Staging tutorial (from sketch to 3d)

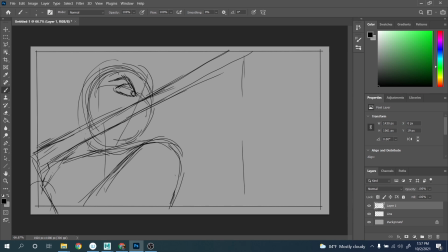And it's not a random choice that I'm putting the sword here, kind of covering the other eyes. Okay, I'll see if I can do it in 3D, but when I plan in 2D, I want to have it kind of like here, right? I think it looks kind of cool, make the character a little bit more mysterious and everything, right?
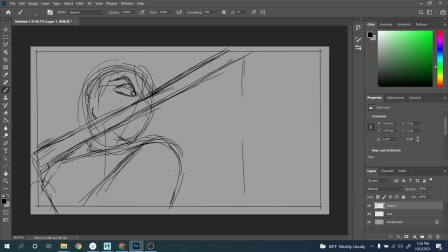And so I want this more or less over here, right? And then the other guys will be over here. And so before moving and draw the other guys, I want to make sure what is the line of action of the sword going on the other side.
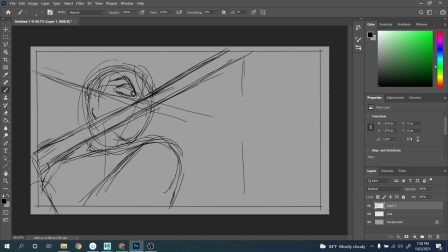So I think it's going to be more or less something like this, right? Boom. Maybe a bit more of perspective, right? Boom. And again, then I need to see what I can do in 3D, right? But maybe I'll think about, okay, maybe the hand is going to be over here.
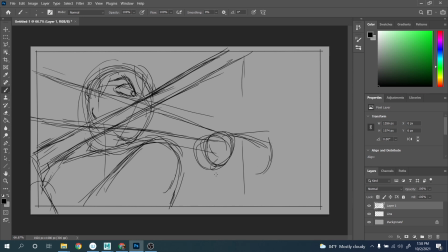And the in perspective is gonna go this direction, right? And then the other guy is down here, right?
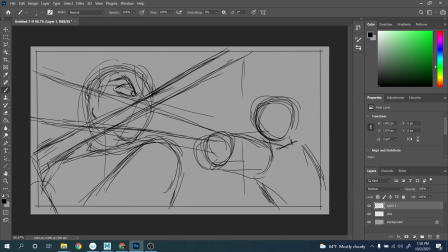Right. So as you can see, I'm not too much worried about the to make pretty drawing at this stage or anything like that, right? Uh, and so maybe the line of action here is going to be this direction, maybe it's pushing this way, right?
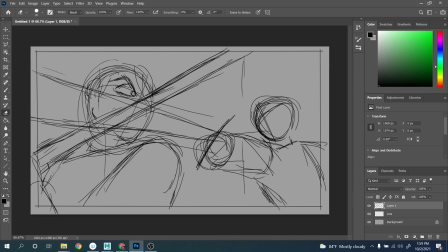And so when I do this one, very quickly, I can cancel here, all right? Cancel those line over here, just have a little bit cleaner to see.
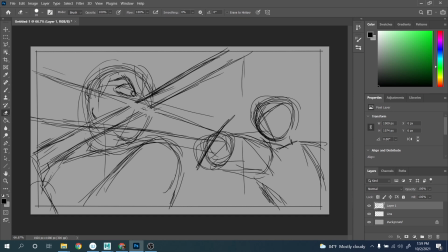Actually, it's the opposite. I've done the opposite. So this sword needs to be okay, right? And this is the other sword, more or less, right? I think you're getting the sense of it, right?
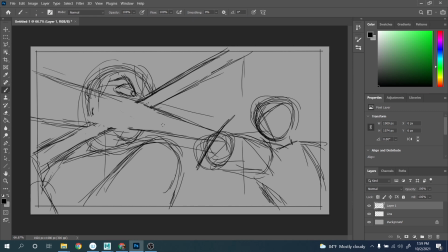And so yes, this one is on the outside, okay, and this one on the inside, right? More or less, this is the idea, all right, guys. And as you can see, I was trying to keep, maybe I will adjust a bit more in 3D, but I want to keep clear frame over here for on the right side of this guy, especially when I do those things.
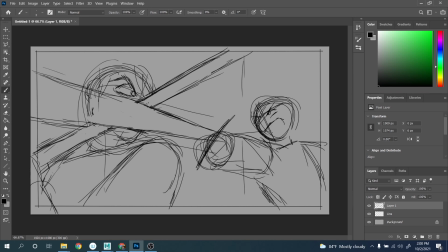I really want to make sure that the face is staged properly, right? And then here I want to have the strike, and I want to have the sword covering part of his face, right?
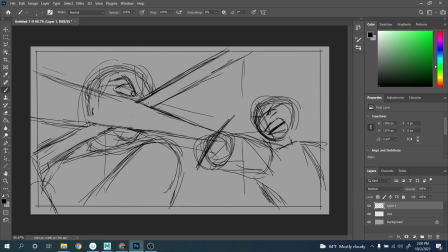And so the other sword can parry, but at least I want to make sure I keep one eye visible like this, because that means for me, eyes, hands, and stuff like that are really telling you a lot how the character feel.
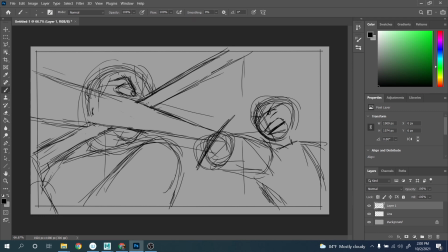It feels like it's determined, it's scared. Even with just one eyes, you can say a lot about the dynamic of a sequence. And that's why those things are really important, for me. And it's helped me to set the mood.
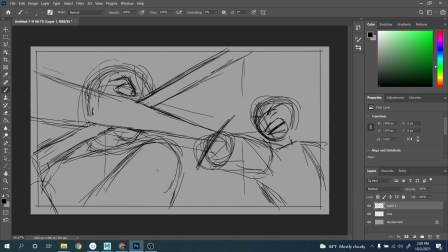And obviously, when you do stuff like that, you want to make sure you hold those kind of poses for a while, so it's kind of readable, right? So it depends also on how you're planning to do your animation and everything. But today we are focusing just on a still image, right?
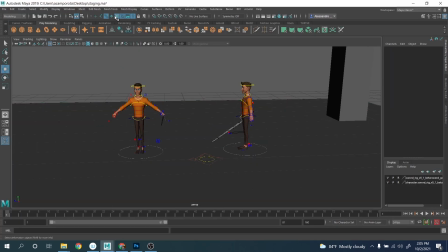Okay, now that I've done the sketch, on Photoshop and everything, so what I'm gonna do very quickly,
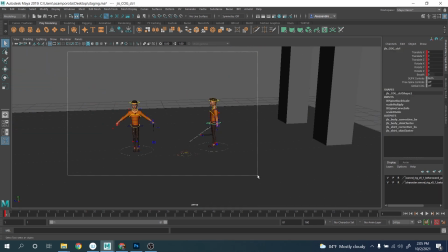all right, I'm gonna start to pose those characters. I'm not gonna create a camera immediately, all right? And what I'm gonna do, start to work on this.
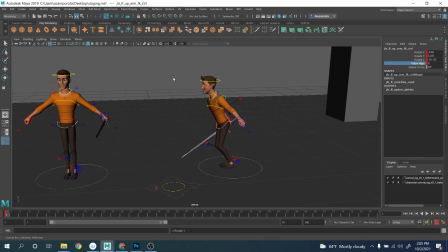This one, maybe we can put it on 0, right?
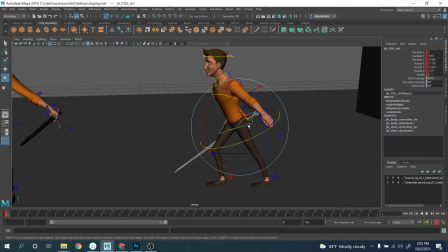And I'm gonna do a first pass over here in perspective, all right?
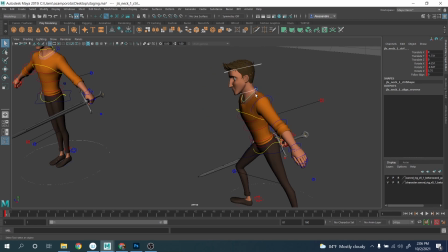Just to see what is going on. I just want to pause them very quickly,
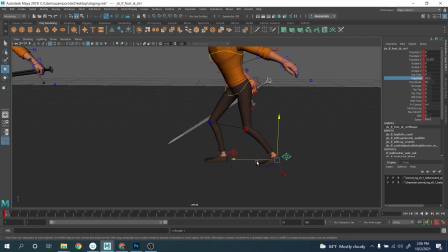right?